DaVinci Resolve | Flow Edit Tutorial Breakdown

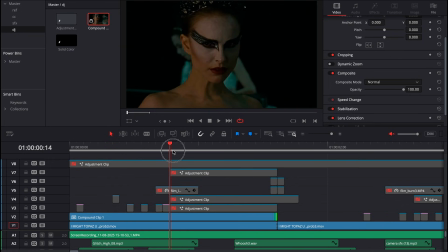[0:22]
okay here i just have a regular clip no trickster none of that and then i started off with a white flash which is just a solid
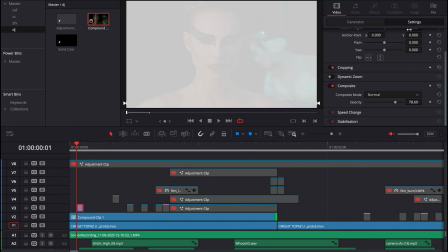[0:29]
that goes on for one frame and i made it white and i turned down the opacity to 76 so it's not too harsh after that there's another
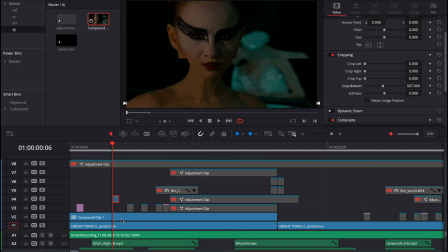[0:36]
one frame on so for this frame what i did was i took the main clip i duplicated it and then i used a cropping settings to crop it from the bottom then i zoomed it out a bit so that it gives you that nice one frame effect then here i did the same
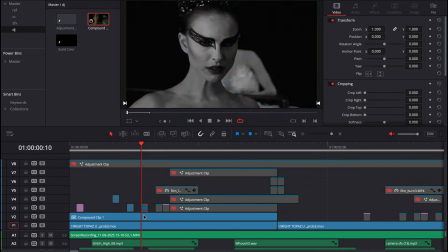[0:47]
thing but on the other side and then here the thing i did was i took a brightness and contrast note and then i took the saturation
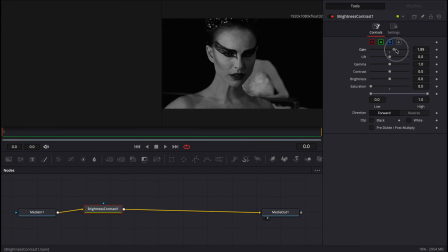[0:53]
all the way down and then i took the gain all the way up for one frame only i did the same thing here but the only difference
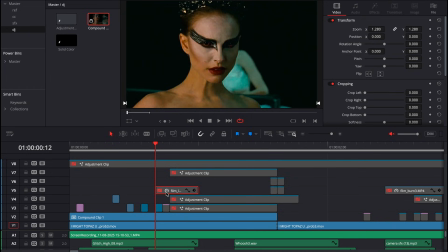[0:58]
is my saturation is back to normal after that i took a film overlay it just looks like that which is just normal overlay and then i set
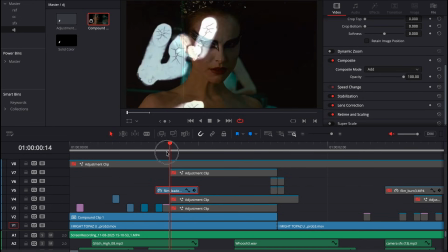[1:05]
my composite mode to screen gives it that cool effect and then yeah helps sell the transition even more and from there i put another white solid
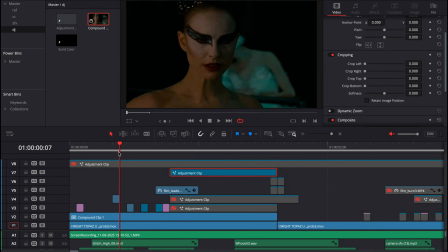[1:12]
right there giving it a cool transition and then for my adjustment clip to give it that zoom in i went into the adjustment layer i added a
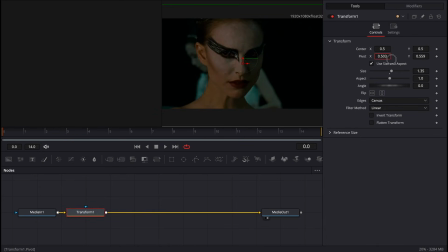[1:18]
transform node and i took it to three and i put the pivot directly on her face and then it gives you a really cool zoom in and i took another adjustment layer then i used s hotspot which is a plugin in sapphire then i keyframed the threshold from here to there
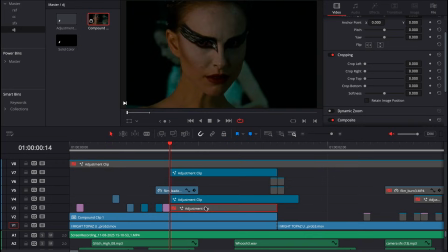[1:32]
and then there and i used this graph right here then on my other layer there is a slight transition so i did my transform then i bin my
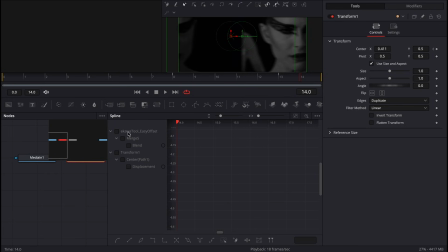[1:39]
slight transition as you can see i use this graph If you want to know how to make slide transitions, Pidge made a really good video on how to do that. So yeah, I won't be going into how I did it from here. And then I used Ikawa's Easy Offset to help sell the slide transition even more.
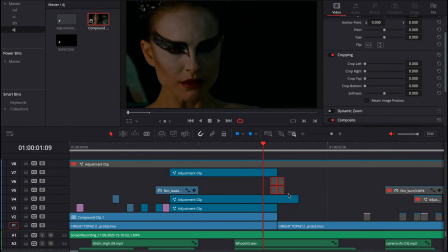[1:52]
If you want Ikawa's pack, I'll link it in the description. From there, I have a couple more framers that I used. The first one being my directional blur. Second one being my directional blur again. And then this one, brightness and contrast node with saturation taken down and the gain taken up.
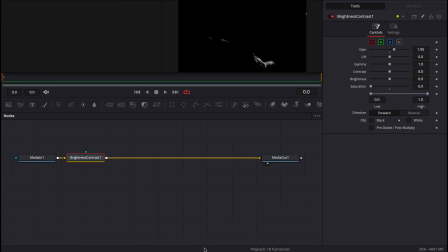[2:08]
And then here, I think the gain was, saturation was taken down. yeah so it gave this really cool effect so yeah this is the whole thing put together
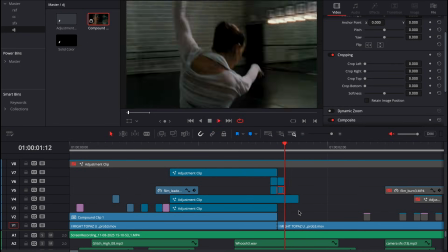[2:17]
yeah and from there it transitions into this i think there was supposed to be a slight transition here but yeah for this clip what i
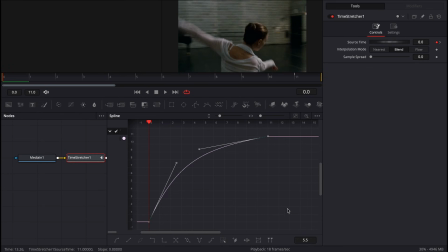[2:24]
did was i used uh and then on this clip i did my normal tearing map using this graph and it looks like this then
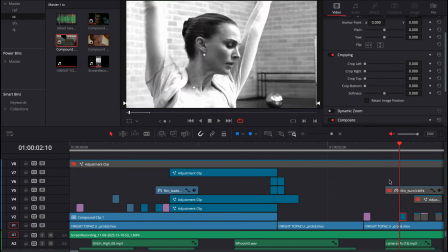[2:31]
i used the solid as a flash transition from there i did another one framer this one framer is the usual and then from there i did my usual one framer. Then I used another framer using the brightness and contrast node plus gain. Then a film overlay as well.
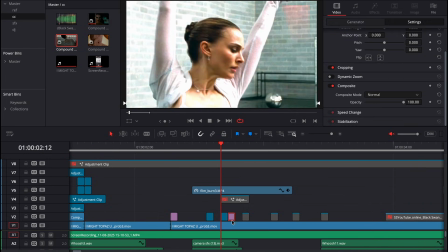[2:44]
Then a brightness and contrast node again. Then a white flash. Then I keyframed the black bar moving across the screen.
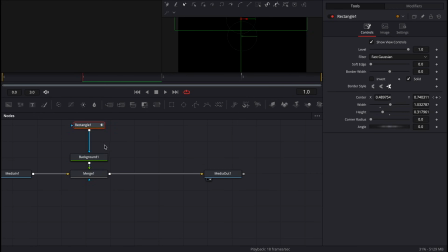[2:49]
Here's how it looks. So I grabbed the background node. Then I masked it out like that. Then I keyframed it going from up to down which gives you this nice transition.
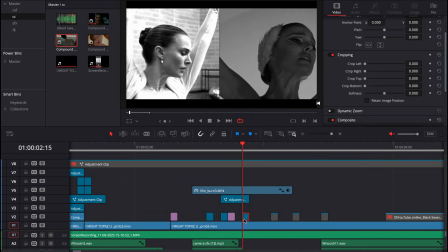[2:57]
From there another one framer on this side. The thing that I did was I got my brightness and contrast node and then I masked it to the left side.
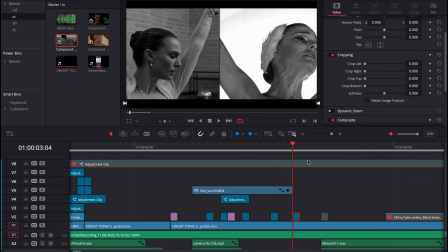[3:05]
Here I just took the brightness down and here I masked it on the right side and then I did it on the whole clip basically what I
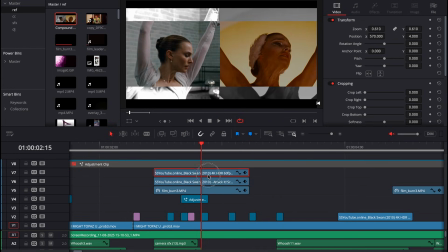[3:12]
did to get this speed screen effect was I took I took two of the clips and then I used the crop to cut them down so it looked this this effect and I timed it really well and then I put them all together as a compound clip and then I went in
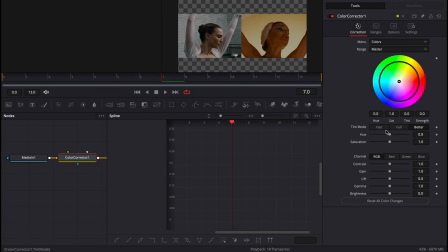[3:27]
and then I just took saturation all the way down there you go and here they're just two clips joined together I almost tried to make a much
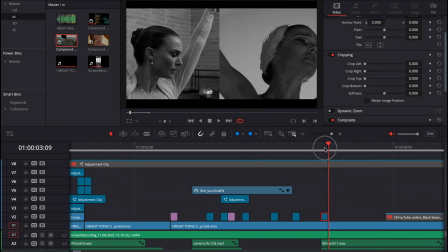[3:36]
cut sort of transition i didn't think of adding any framers here because it really looks really good after that transition in i used the white flash
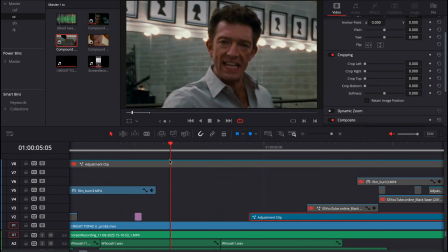[3:43]
so you have the film burn and then the white flash then from here we have a pan of her opening the door i added a slight slight
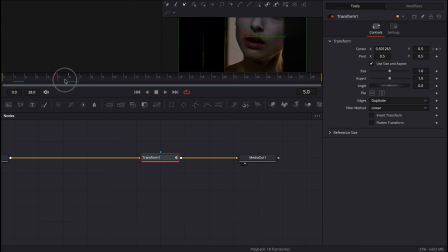[3:49]
transition there you go a slight transition from uh i added a slight transition from right to left using these graphs and then from there i took a clip of the close-up of her eyes.
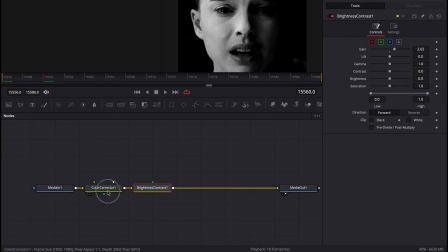[4:01]
I did zoom it in so it gives a bigger impact. I took the saturation down using a color corrector and then I took the gain out.
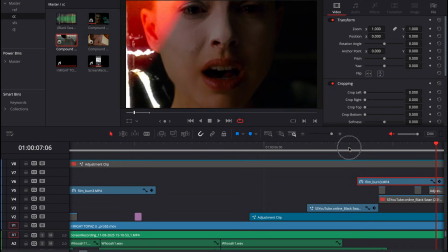[4:10]
It gives that nice black and white look but with a lot of contrast and light. And then from there another film overlay, another offset framer that we did before. I basically cropped it again and then I zoomed it in a bit more and it gives you this nice cool one framer right there.